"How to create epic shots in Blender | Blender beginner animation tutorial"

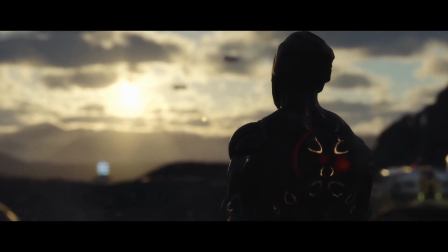(0:00)
Hello guys, as requested in today's tutorial, I will show you how I created those two epic shots in Blender.
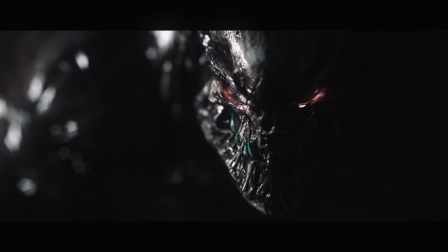(0:06)
And don't worry, it's gonna be easy. If you didn't watch the first part, I strongly advise you start with that.
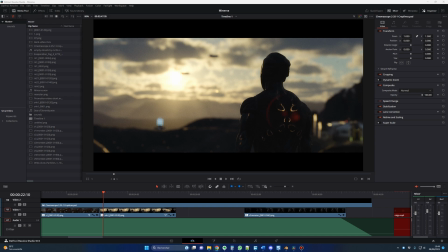(0:13)
I will put the link of this video in the description. So let's start with this first shot.
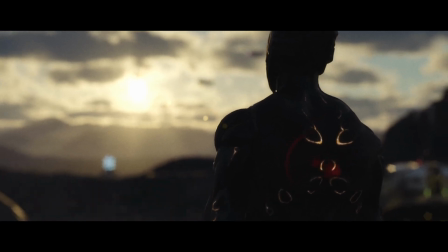(0:18)
And for me, there are two main elements in this shot, this guy and the beautiful sky.
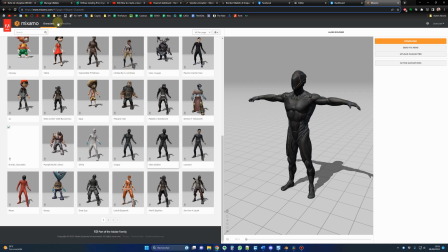(0:23)
For this human in suit, I just got it from mixamo.com. So you go in mixamo.com and you create your account if it's not already the case.
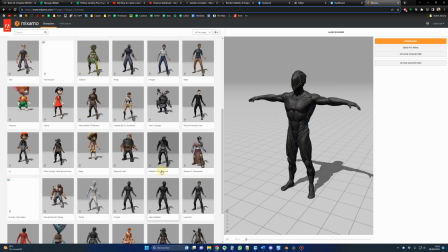(0:32)
For your information, Mixamo is entirely free. So I did choose this guy, the alien soldier, but in my trailer it's a human with a suit.
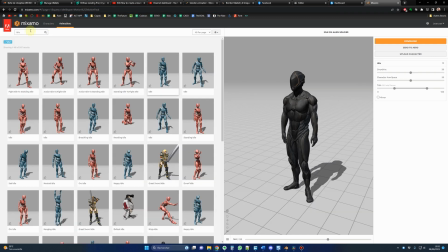(0:40)
So you click on it and now you go in animations and I search for idle and I did choose this animation. If you want to apply the animation, you just have to click on it. So now you have the animation applied to your character. If you want the animation to be more intense, you can raise the overdrive here.
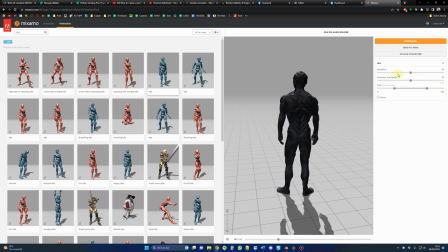(1:00)
But for my case, I just use the default values. Then you click on download.
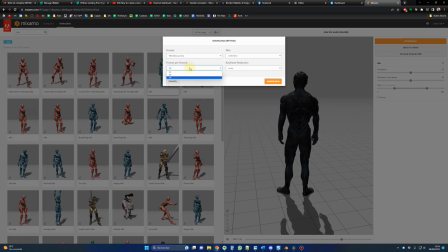(1:05)
You select the FPS that suits your project. For me, it was 24. And you click on download. You will have an FBX file that we can easily import in Blender.
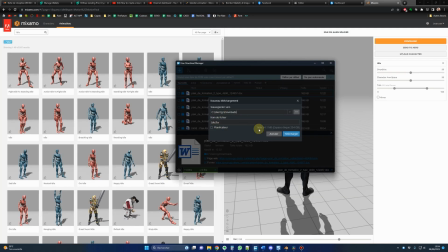(1:16)
Once you have the file, you can just store it in your hard drive. Now, let me show you how you can import this guy in Blender.
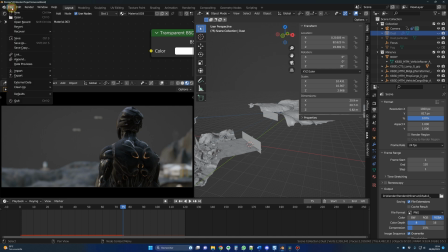(1:22)
So to import the character in Blender, just go in File and Import and you select FBX.
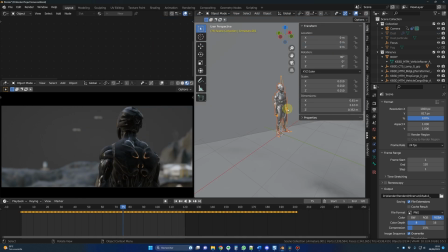(1:29)
You select your FBX file and you click Import FBX. And that's it, you will have your character in Blender with all those keyframes, so it will be already animated.
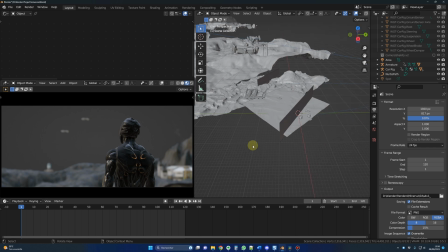(1:38)
If you followed the previous part, you know exactly how I created those grounds and all those different mountains.
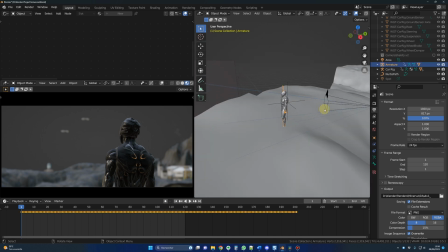(1:45)
I placed my guy on the mountain and the camera just behind it. And let me hide the animated fog for now.
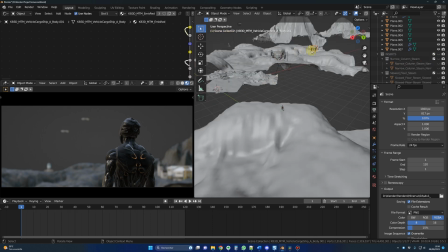(1:51)
And here in this shot, you can see those different elements and they are coming from cargo.
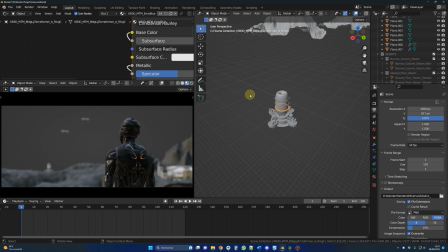(1:57)
And here, it's the same building that I use in the animation. I just scaled it down, so it seems that it's very far.
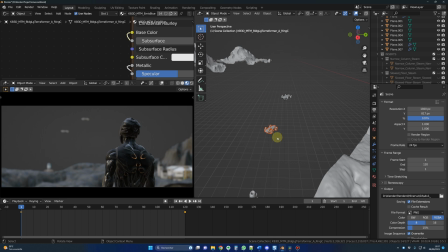(2:07)
And for those two ships, it's exactly the same as we already did in first part.
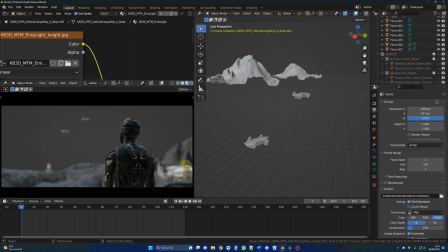(2:12)
Those are just flying units, and I just animated their position once again, like we already did.
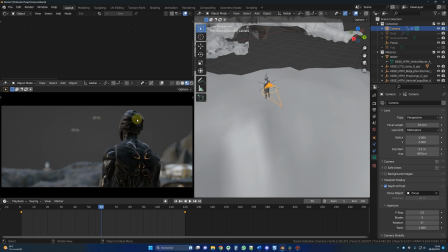(2:18)
Now for the camera, because I wanted a very blurry background, I did use a focal length of 70 mm.
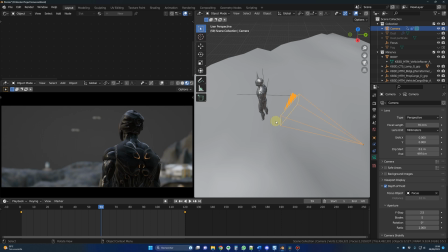(2:27)
The f-stop is 2.5 and the focus is right behind the back of the guy.
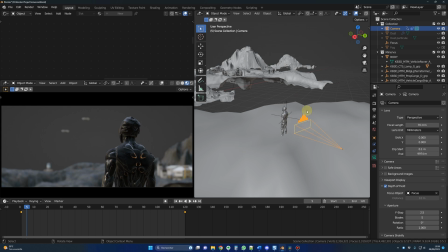(2:33)
I did add some shakiness to the camera movement because I wanted it to feel more organic, and for that I did use the camera shakeify add-on. The link for this add-on will be in the description. It's a free add-on that I use in most of my projects.
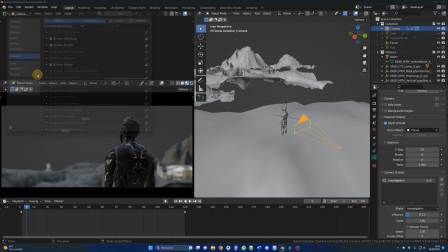(2:48)
So to install it, as usual, you go in Edit, Preferences, Add-ons, Install, you search for the add-on. And you activate the add-on. And this is, yes, camera shakeify here. And to use the add-on is very easy. You just click on this little plus button to add an effect to the camera.
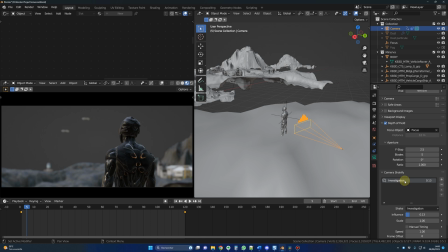(3:07)
I did choose the investigation, but I changed the influence to 0.13 because one was a little bit too much. If you could check that, see, it's a little bit too much for my taste. So I did use 0.13.
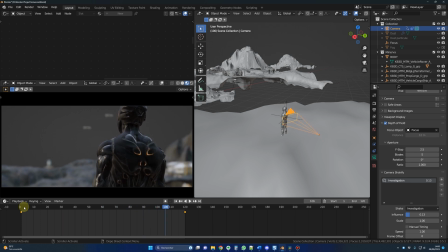(3:24)
All right, so I think that's it for this guy and the camera. Now concerning the light, the HDRI, if we click on this render preview,
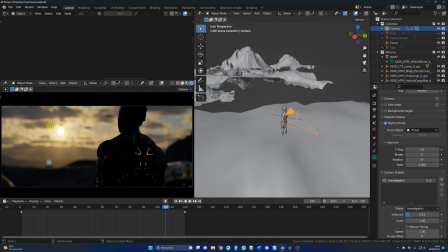(3:36)
here once again, the light is doing half of the job. This is really the key elements, and this is why I found this shot epic. It's just because of this beautiful light. And for the light, I just use one HDRI, nothing else.
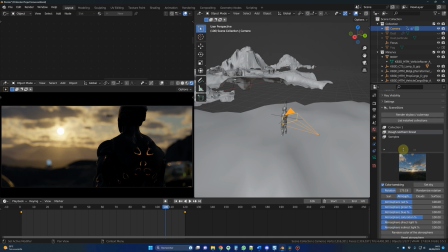(3:53)
So for the HDRI, as I told you in my previous video, I used the SceneSky's HDRIs.